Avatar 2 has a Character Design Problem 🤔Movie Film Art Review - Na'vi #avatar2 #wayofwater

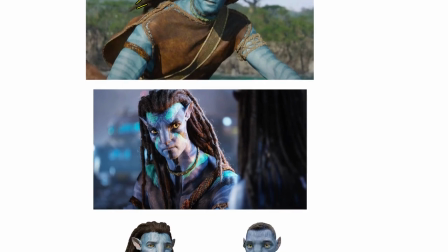So we when they fight at the climactic scene, we can always tell them apart with all these cool colors on their faces, right?
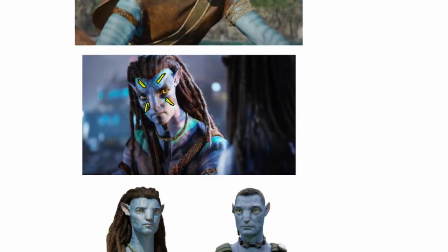So but these are secondary to the big shape, right?
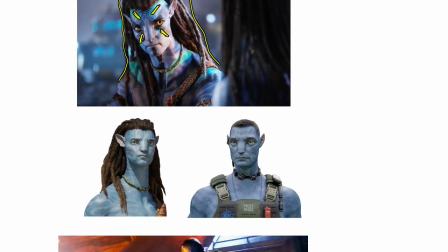So right now in Avatar 2, the only thing that we can tell them apart from their faces, you see how evenly spaced they are because they have good looks, right? But we are dependent on this to identify the two characters.
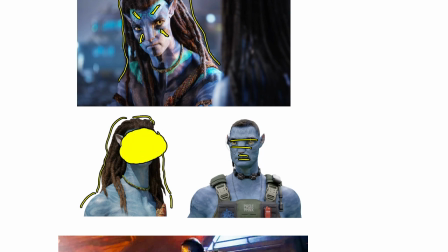If we just take away the head, okay, we can say this is Jake, right?
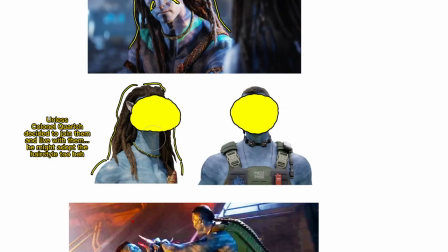But we can say this is Colonel Quadrich. However, sometimes when they fight, when they have their hair tied up together
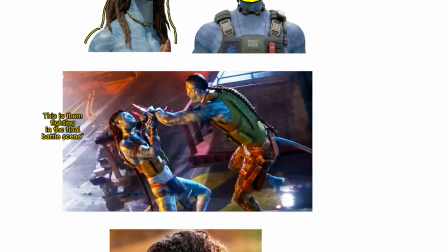and we'll just see them looking like any Navi, any soldier personnel, right? Uh, they're not really so distinguishable from each other and from the rest.
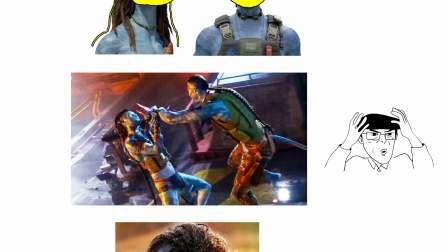So if we just pause this frame, we can't really tell who is who, right?
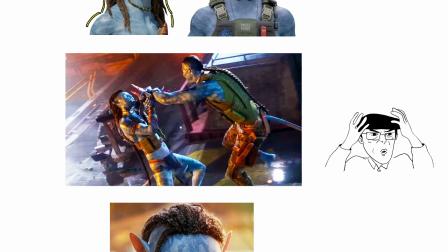So we can even say this is Jake.
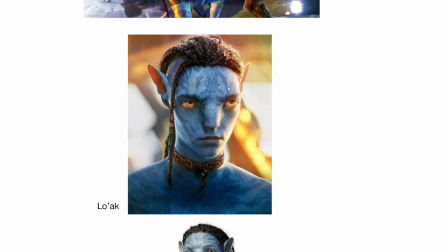And moving on, we can see the siblings, Loak and Netiem.
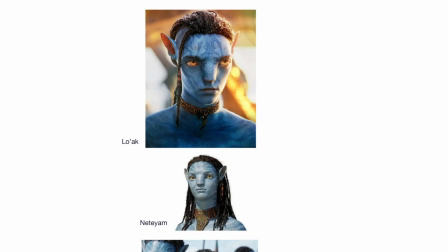I hope I'm pronouncing their name right. Um, the two of them, this shot they look quite different, right?
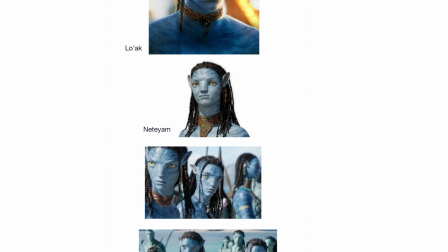But in the film, this is another screenshot I took from the internet.
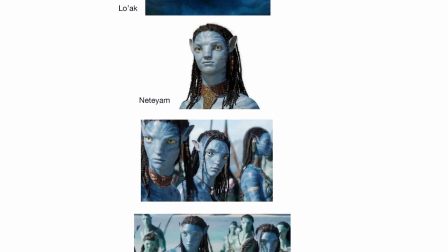I'm just assembling them here to share with you guys my opinions.
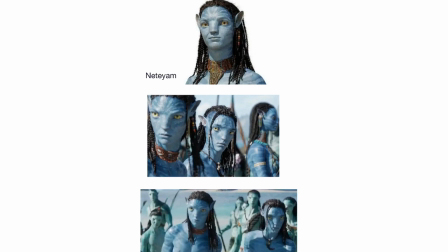They look so similar to each other. This triangular face, right? The facial feature is closer to Mother than Jake. So for me, I see that they have this white kind of nose bridge.
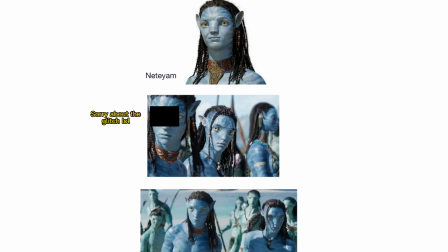Um, but I do have problem looking at at them
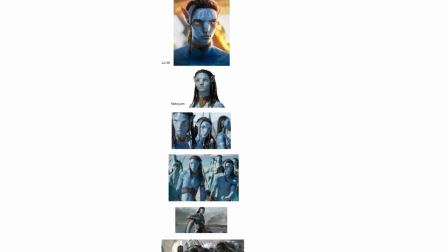during is when watching the movie because um this
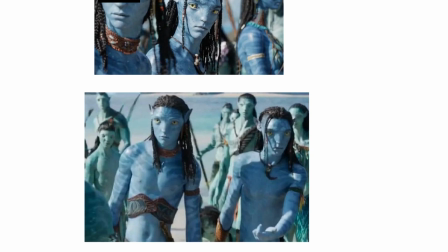this body shape size again is so similar, and I have to see that hey, now this time they have long hair, but who is who? Okay, it's this, right?
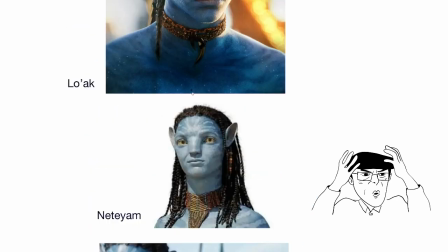You guys know it's this thing. he he has no fringe.
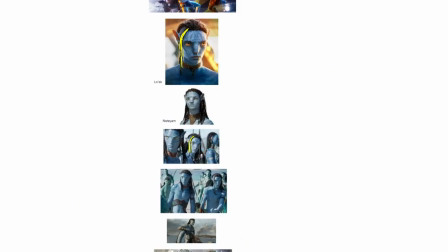He has these two long fringe. So these two thing is the key when looking at close up or
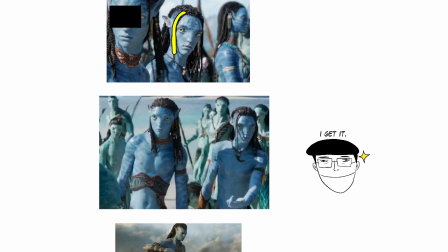when we just see them two together. And it's quite tricky, really.
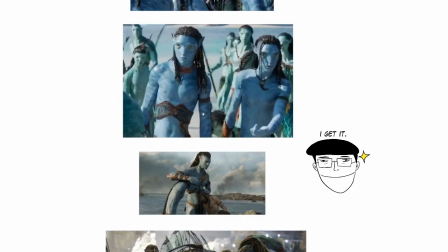It's quite tricky for us to see who is who.
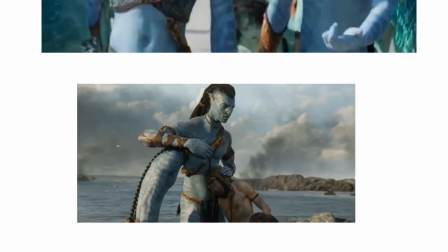If we have no context about the story, just pick this shot out of any just out of the movie. We can't really tell if this is the elder brother or the younger brother, right?
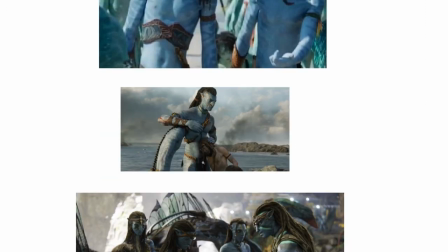So that's the problem, and same applies to them.
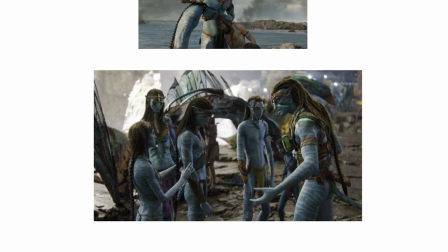They have all similar body shape and skin color, and the hairstyle is similar. They don't wear a lot of clothing, so uh, from afar, if you have more characters standing aside,
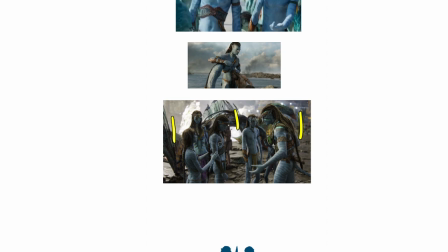we might be confused with the sibling characters.
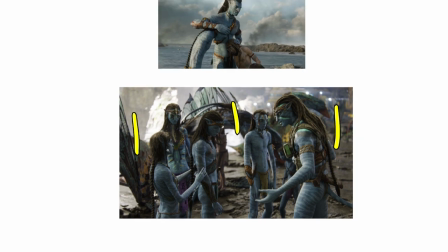Uh, for Kiri, is she's fine because she's really human-like.
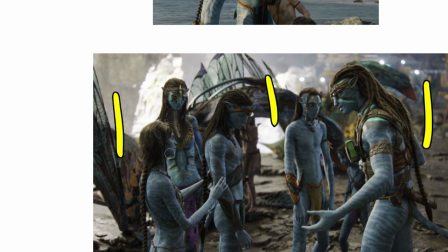She's very easily distinguishable with her face somehow, right?
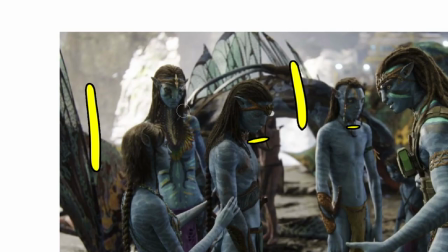But for them, they even for Nitiri, I find that it's quite difficult for me to identify her face with other female characters,
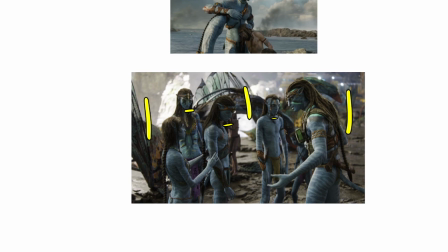Navi characters.
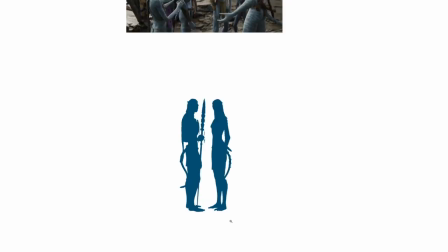So the silhouette here is like this for the two characters, Jake and Nitiri, and it's slim, tall kind of figure with cattail, I would say.
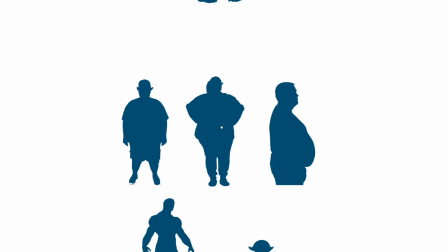And what we're missing out is people of different size and shape, right?